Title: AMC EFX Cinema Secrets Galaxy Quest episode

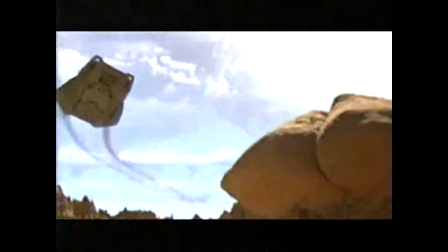And I was delighted to see our little vessel that takes us to the planet was the same kind of,
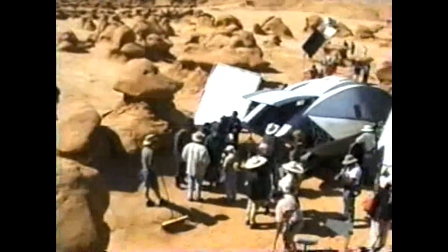like, fish-shaped little terrible-looking plastic thing.
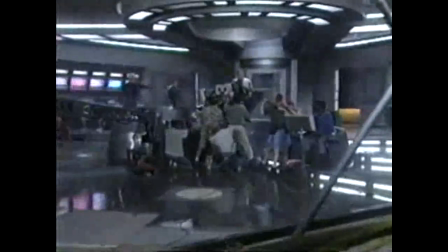When the script called for their ship to be under fire, a huge interior set was rattled on a hydraulically operated shaker platform called a gimbal. The gimbal, which was sometimes very frightening, at least all we had to do was what was real, which was hold on.
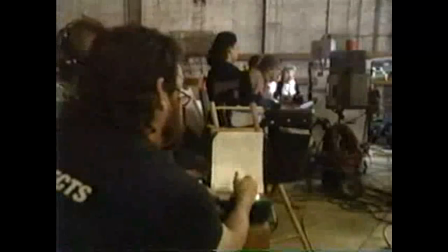The largest such platform ever built, it was operated by special effects supervisor Matt Sweeney. We put the whole set up on pieces of apparatus called air bearings that are like little tiny hovercraft. So the whole thing was floating on a cushion of air.
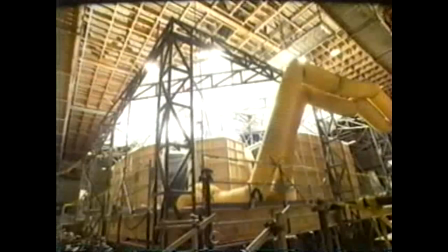And we ran six big giant hydraulic rams with huge hoses where we could just shake this thing back and forth ferociously.
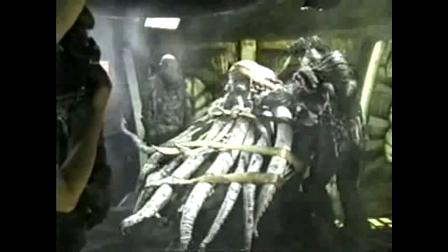But the film's crowning effects achievements are its extraterrestrials.
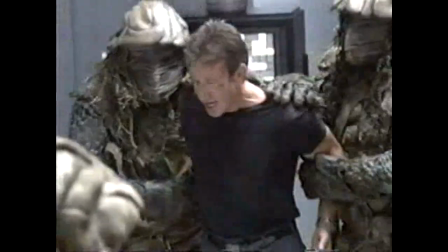To populate the movie with aliens that could perform on set,
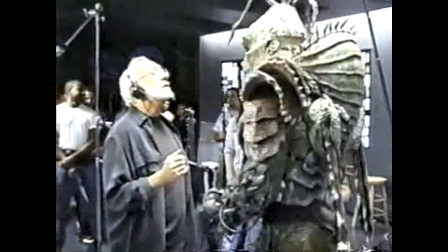Academy Award winner Stan Winston used advanced makeup techniques and animatronic puppets. What creates a character is not just what it looks like, and in fact, less of what it looks like, much more of how it performs, what it does.
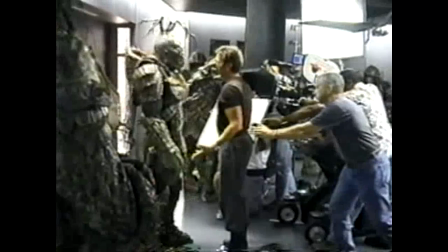Once you buy into and accept that character's performance, the icing on the cake is how really neat that character looks too.
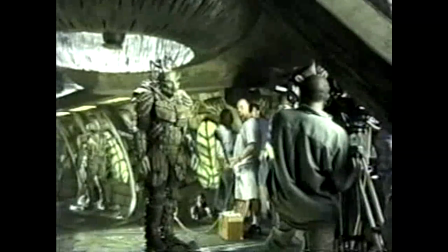For the film's villain, General Saris,
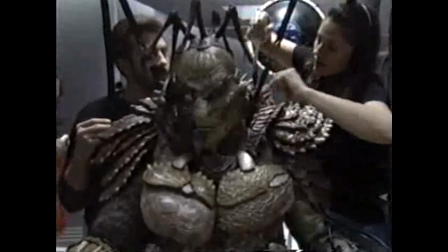actor Robin Sachs provided the performance after enduring a four-hour makeup process to be outfitted with the alien head and costume.
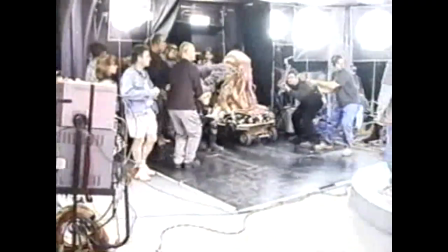But some creatures couldn't be performed by an actor in a suit.
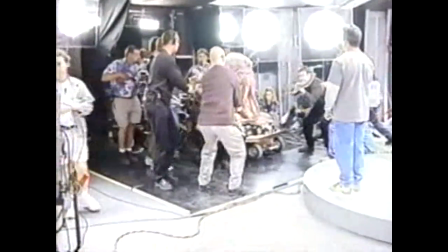Here, eight technicians used rods to maneuver a puppet's appendages as it was pulled to camera.
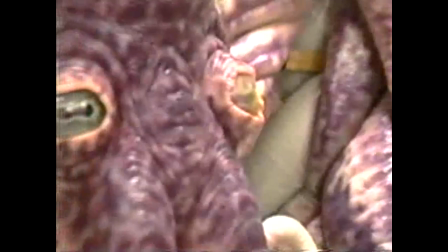These squid-like aliens, called Thermians, were molded in foam latex by Winston's team,
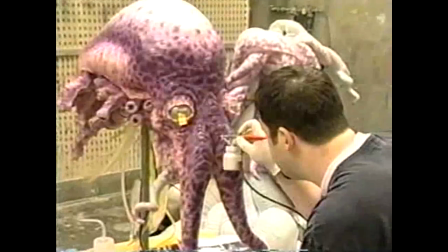then airbrushed to give them a glistening alien sheen.
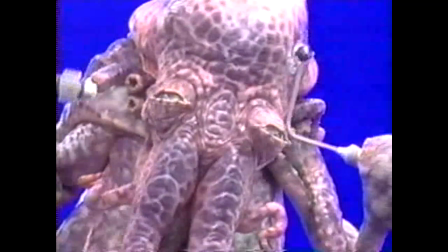For a key shot revealing the Thermians, the puppets were filmed on a blue screen set.
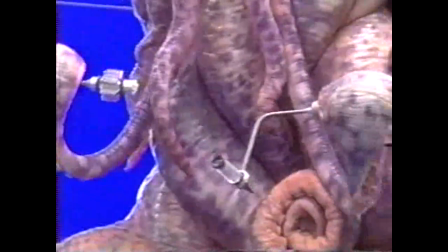Puppeteers used blue-covered rods to lift the Thermian tentacles.
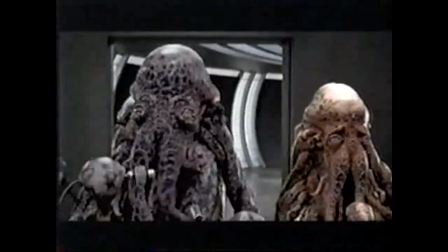Ultimately, all of the blue material was digitally replaced with the desired background setting.
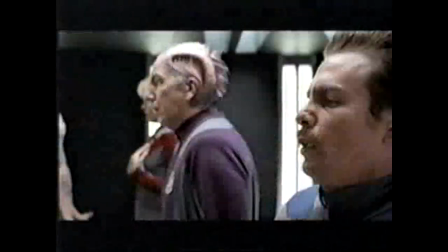In this case, Galaxy Quest's futuristic spaceship.
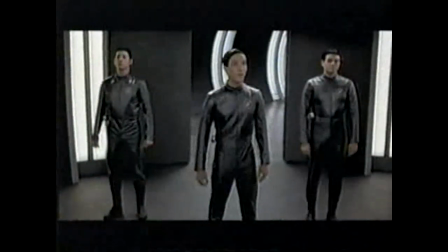Our most sincere apologies.
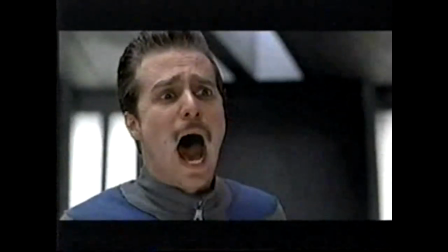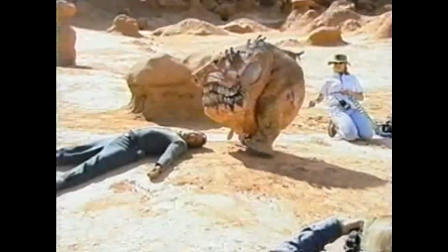The movie's wildest extraterrestrial encounters take place on a primitive alien planet.
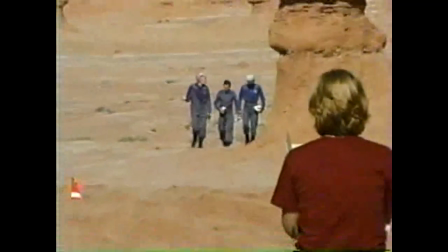The filmmakers searched far and wide for a landscape that was suitably out of this world.
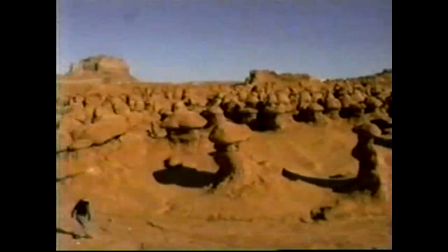They found it in the eerie red rock formations of Goblin Valley, Utah.
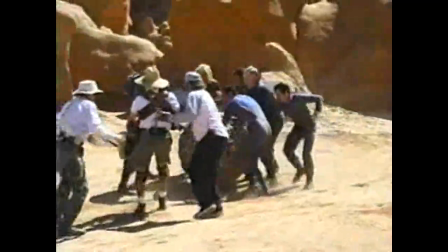In the movie, the Galaxy Quest crew lands on the alien planet to find fuel.
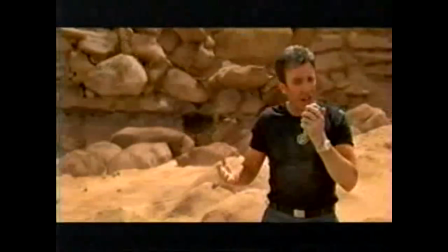It's a setup for one of the movie's signature scenes,
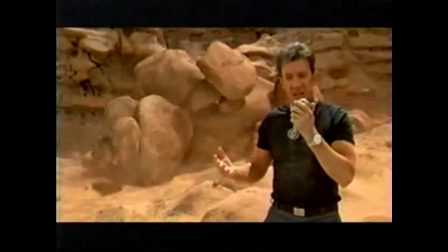which finds Tim Allen waking a life force that takes the form of a giant rock monster named Grignac.
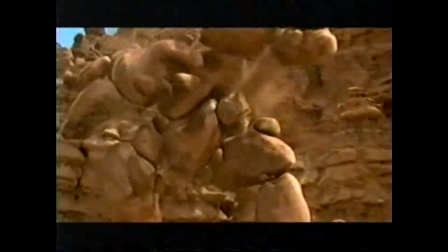Oh, darn.
We saw the first digital image of it. Everybody went, damn. What a cool idea. And the more they did it, then ILM, the people that did the CGI, the computer work, once it started getting better and better, you're going, "This, we got to show more of this thing," because it was really cool.
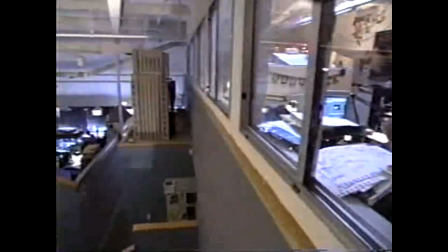Grignac's creators at Industrial Light and Magic sought to make the monster an original. We wanted it to be an abstraction, and we came up with the concept that the creature isn't the rocks.
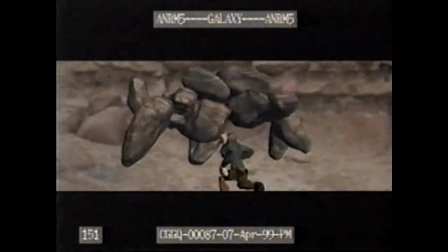It's some sort of electrical field that it has to manifest itself by picking up objects and creating a body for itself, and it just happens to do those with the rocks. One of the very first things we did was a maquette.